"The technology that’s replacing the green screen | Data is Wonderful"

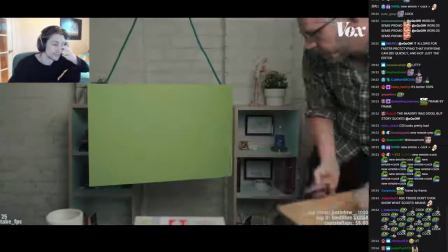[4:07]
Removing a green screen is actually still pretty hard. For one, it doesn't work with green characters.
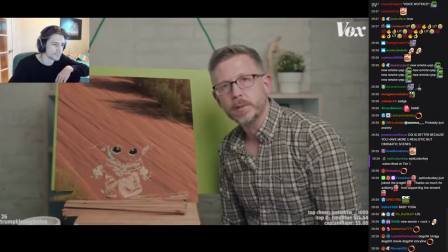[4:15]
Yoda's green.
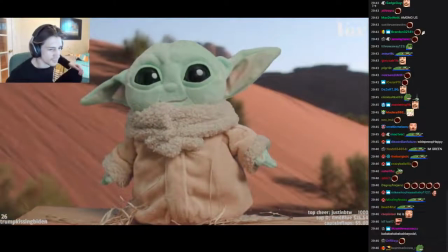[4:20]
Removing one solid color or keying can look good, but you still need detail work.
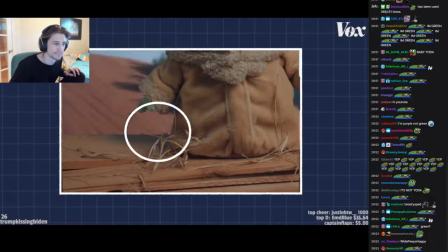[4:25]
It's flickering, isn't it? See, she's fine branches just disappear. The perspective of the background also doesn't naturally change.
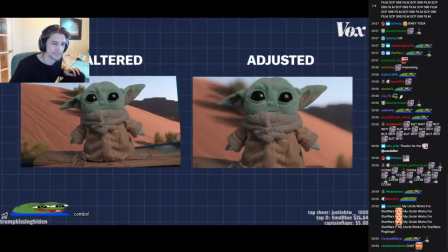[4:34]
That has to be designed into the final composite.
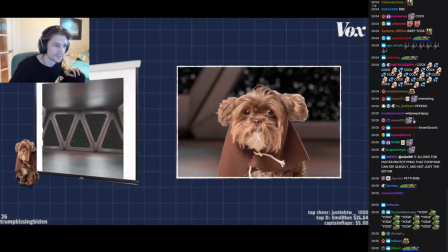[4:37]
Ditching the green screen and projecting or playing the image behind the actors gets you closer, but not quite there.
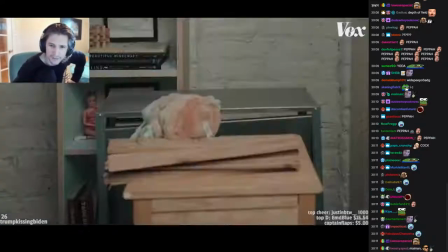[4:46]
No! Fans are prototyping in.
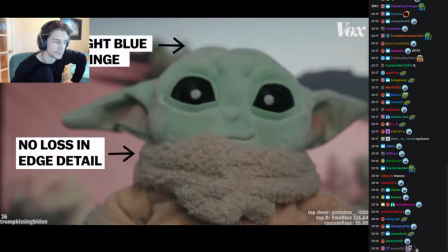[4:54]
You can get detail and an illusion of depth and better light.
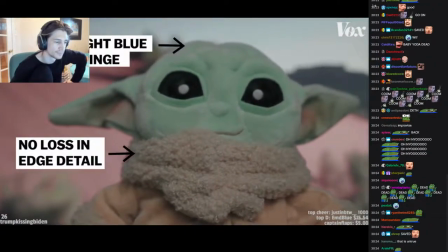[4:58]
Instead of green screen spilling on the actor, you get blue sky and red desert actually lighting.
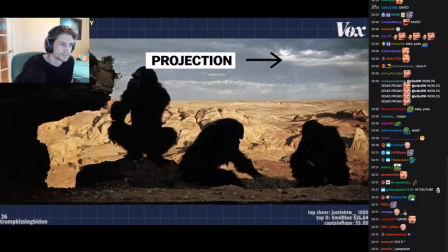[5:05]
Makes sense. That basic technique has worked in everything from 2001 to oblivion,
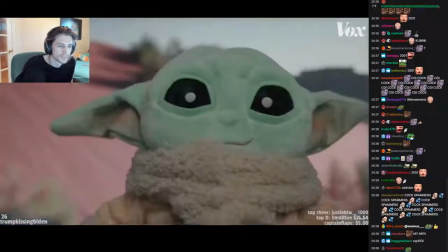[5:11]
but you miss the proper perspective shift or parallax in the background, since it's just a video playing on a screen.
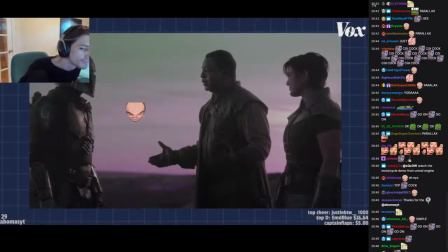[5:20]
the volume tackles some of those problems you can also adjust light and
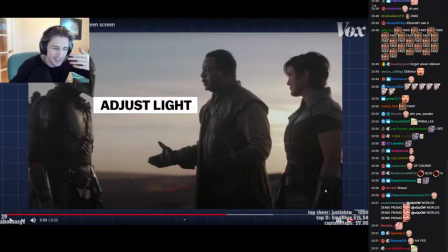[5:25]
yeah it's like it's like a it's like a movie and they're like filming
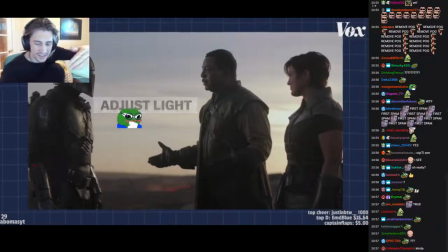[5:31]
the movie and the reflections actually work like they are reflecting the
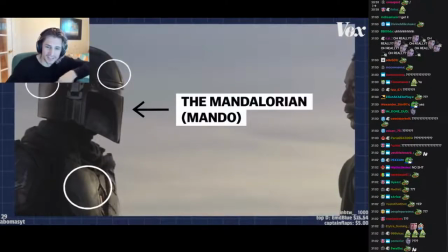[5:36]
other screens no like filming the image green screen which was especially important for mando it's
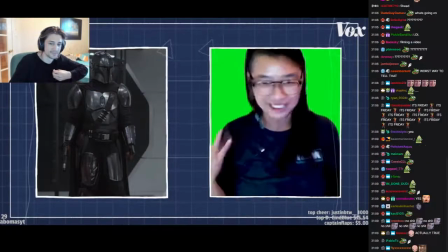[5:41]
interesting the show's main character his whole armor was reflective from head to toe whether it be his pauldron or his helmet it was just like
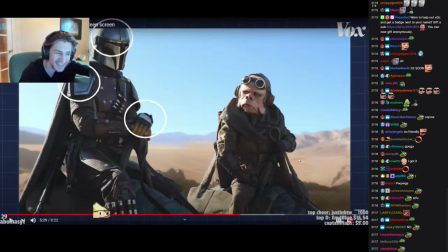[5:50]
you can't stop it's like bopega dude if the background is dynamic it's almost like it's almost a movie on its own and then the camera is like filming
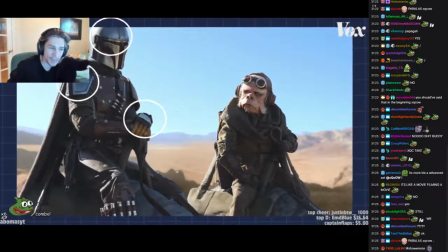[5:59]
the movie behind avoid like movie section things being reflected um so
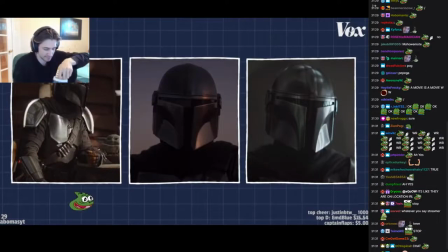[6:06]
creating this volume where we literally could close up the whole thing into one giant circle and have an environment all across these screens
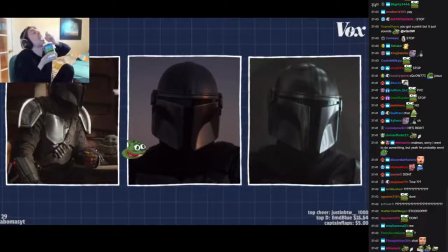[6:16]
we were getting exactly what we wanted to out of his helmet the brain bar could focus on details
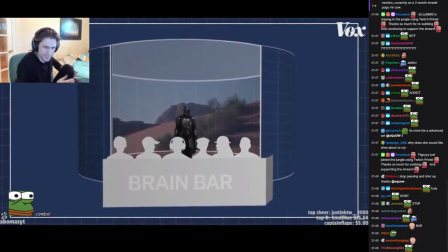[6:22]
that made the final product as seamless as possible which was still a lot of work I would go
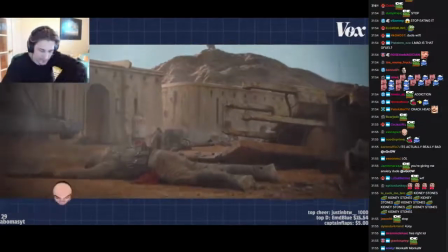[6:29]
in and whether it be a rock or a barrel or something I would try to color correct it to match what was on the set,
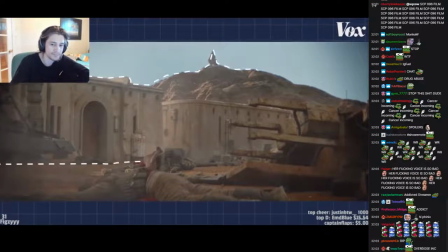[6:36]
but where color correction was more important was when we're dealing with the bigger parts of the set.
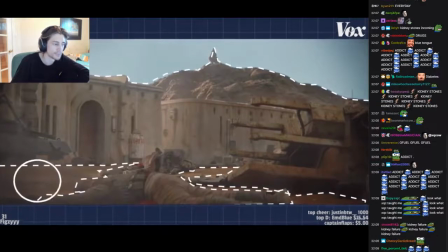[6:44]
So whether that be the dirt on the ground versus the dirt in our digital scene, and the lighting from the scene affected the dirt on the ground, so then we would have to like,
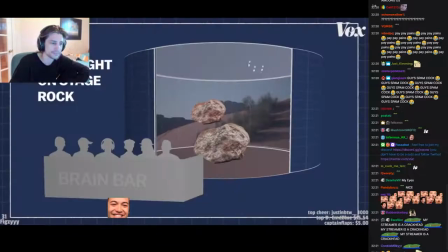[6:55]
because we had a blue sky and suddenly now there's all this blue on this rock,
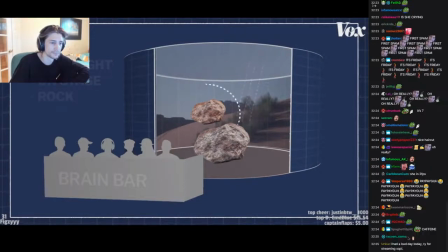[7:00]
we would have to color correct the ground and the rock to also
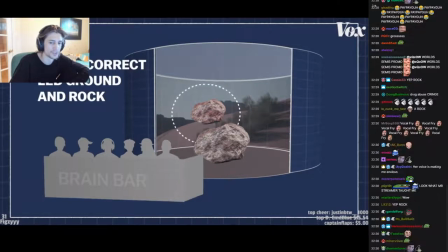[7:04]
have just as much blue as the blue that we just introduced before they started shooting. I would have five to ten minutes to get that all. I mean, Chad, the camera she's using is like 12 FPS. Ready to go. It's either 6 or 12. I can imagine that there are some creative breakthroughs that this makes possible for your job. What would those be with with this technology. I'll be honest, I would not be mad if I never have to do a green screen keying or extraction ever again. Why is it skipping? Now I get to be a person who's doing the shot, and I can help basically finalize a shot in camera. It just makes it a more cohesive filmmaking process.
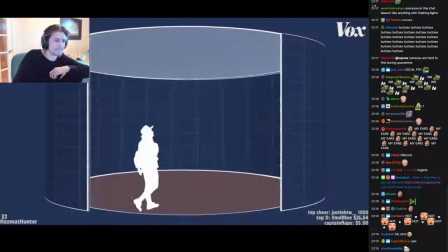[7:53]
Is that a vocal file? I don't think so, is it? right in there next to everyone else who's creating these shows or films
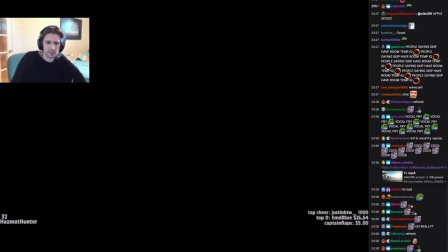[8:02]
chat I don't see the the emote scoots in chat I'll have to refresh it
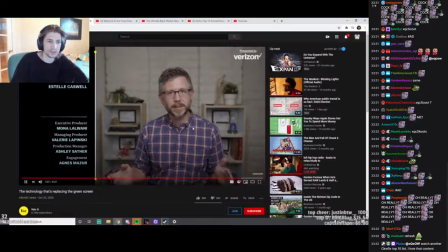[8:10]
was good I enjoyed that that was actually good